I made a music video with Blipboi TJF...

Sorry. I just heard singing over there. You hear that? Anyway, Anyway, back on topic, you may also notice that I do certain, like I move a certain way. So I effectively, I move in a V shape towards Tom, who is a focus.
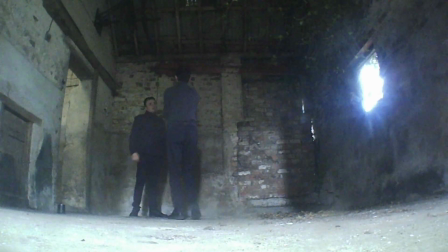And I do that in anything, no matter how creative, if it's full of energy, if it's calm, if it's got a gimbal, you know, I move in a V shape.
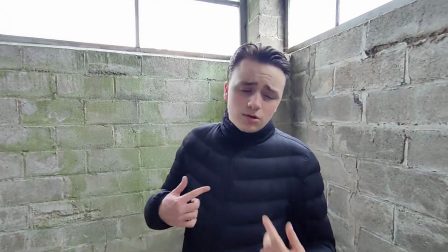And the reason is, is because you come close to your, you come close to your person and then you move away the other way. And that looks really, really good. do that whatever you whatever kind of style of video it is if it's you know shaken about you always move in that v-shape that's an extremely extremely extremely useful um thing it's an extremely useful thing okay
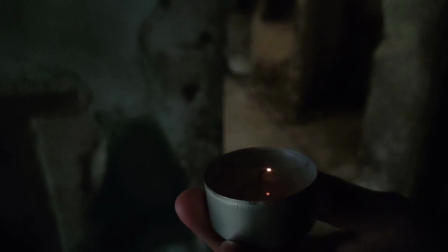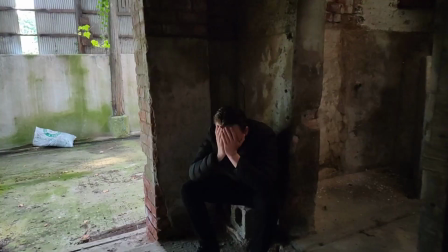we're now here uh we're just outside the um abandoned thought house
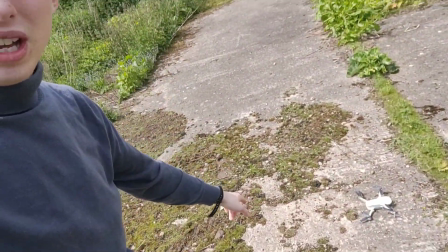The next thing to do is to fly a drone so we're going to have just a few drone shots and so the shot just just to clarify is running beside Tom you're looking at Tom as he's running into the slaughterhouse but the beautiful thing with the drone is you don't have to run and you get an extremely smooth shot.
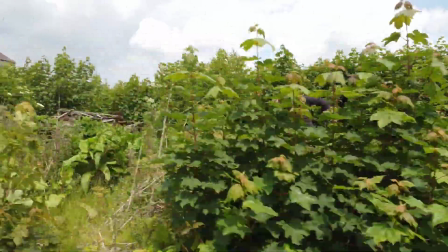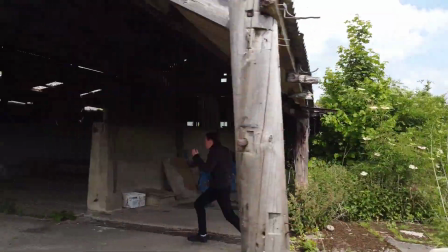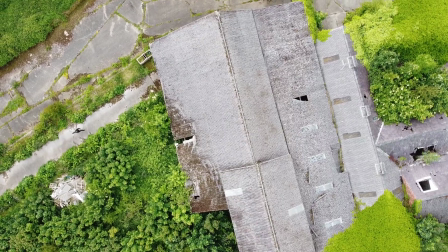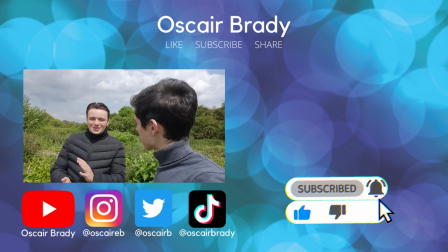Anything you want to say Tom? Oh well it's depending on when this comes out the hills are talking EP out now Go subscribe to Mr. Brady.
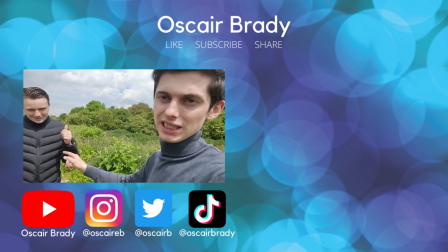Thank you very much. I will put his channel link at the very least in the description. Thank you. Exit the moors.
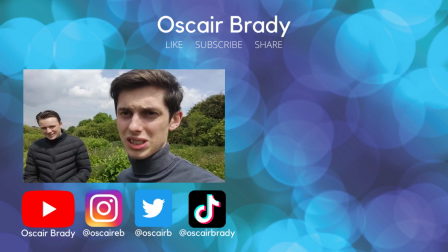Exit the moors. That's what this one is and I'll see you around.